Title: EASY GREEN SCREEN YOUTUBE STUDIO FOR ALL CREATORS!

Get yourself a copy of our video editing software purchasing guide so you can compare and contrast the options there. I did a few post-production tweaks just to clean things up.
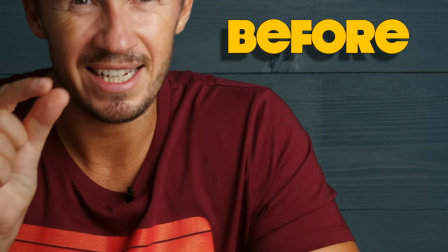(4:20)
I put the tiniest little blur on the backdrop just to give that tiny little bit of shallow depth of field that we have with this camera here.
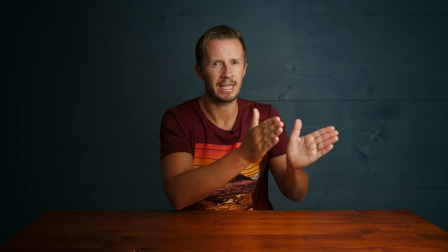(4:28)
Also, I've chosen to put the light on myself off-center.
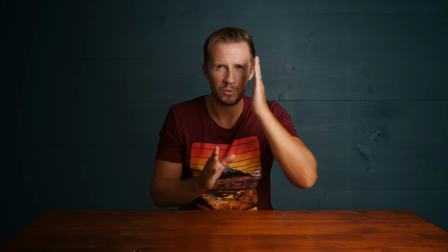(4:33)
I want that kind of dramatic separation between this bright side of my face and the shadow side of my face.
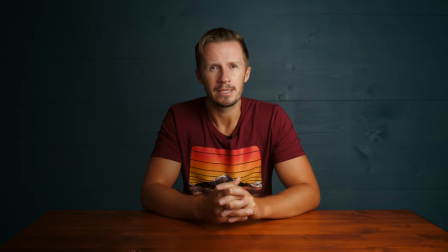(4:38)
It just adds a bit more interest and a bit more dimension to this image. I've enhanced that in post-production.
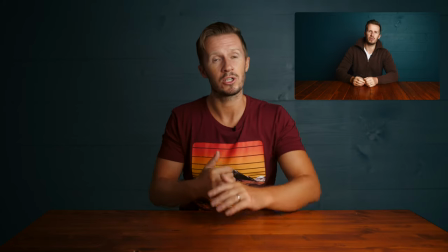(4:45)
I've also darkened this side of the backdrop just to create that three-dimensional look that was achieved naturally with our studio back in Scotland. So that's it. There's really not a whole lot more to talk about, to be honest with you. We have a backdrop, we have a light, and we have a camera.
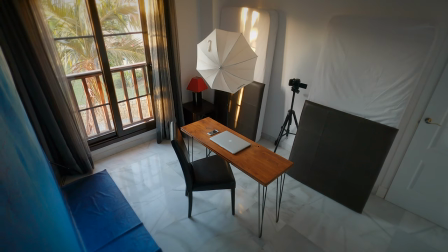(4:59)
And the single most important piece of this entire setup is that shoot through umbrella that diffuses that light on me. That is the thing that will allow you to cheat the system and do away with all those separate lights that light up your background and that hair light that's gonna give you separation, blah, blah, blah. Given that it's that easy, I'm going to cut this video short and say goodbye for now. Check out the links in our description to various free resources that we have that can help you on your filmmaking journey along with some of our recommended suppliers that will help you get to that point. And we will see you next time.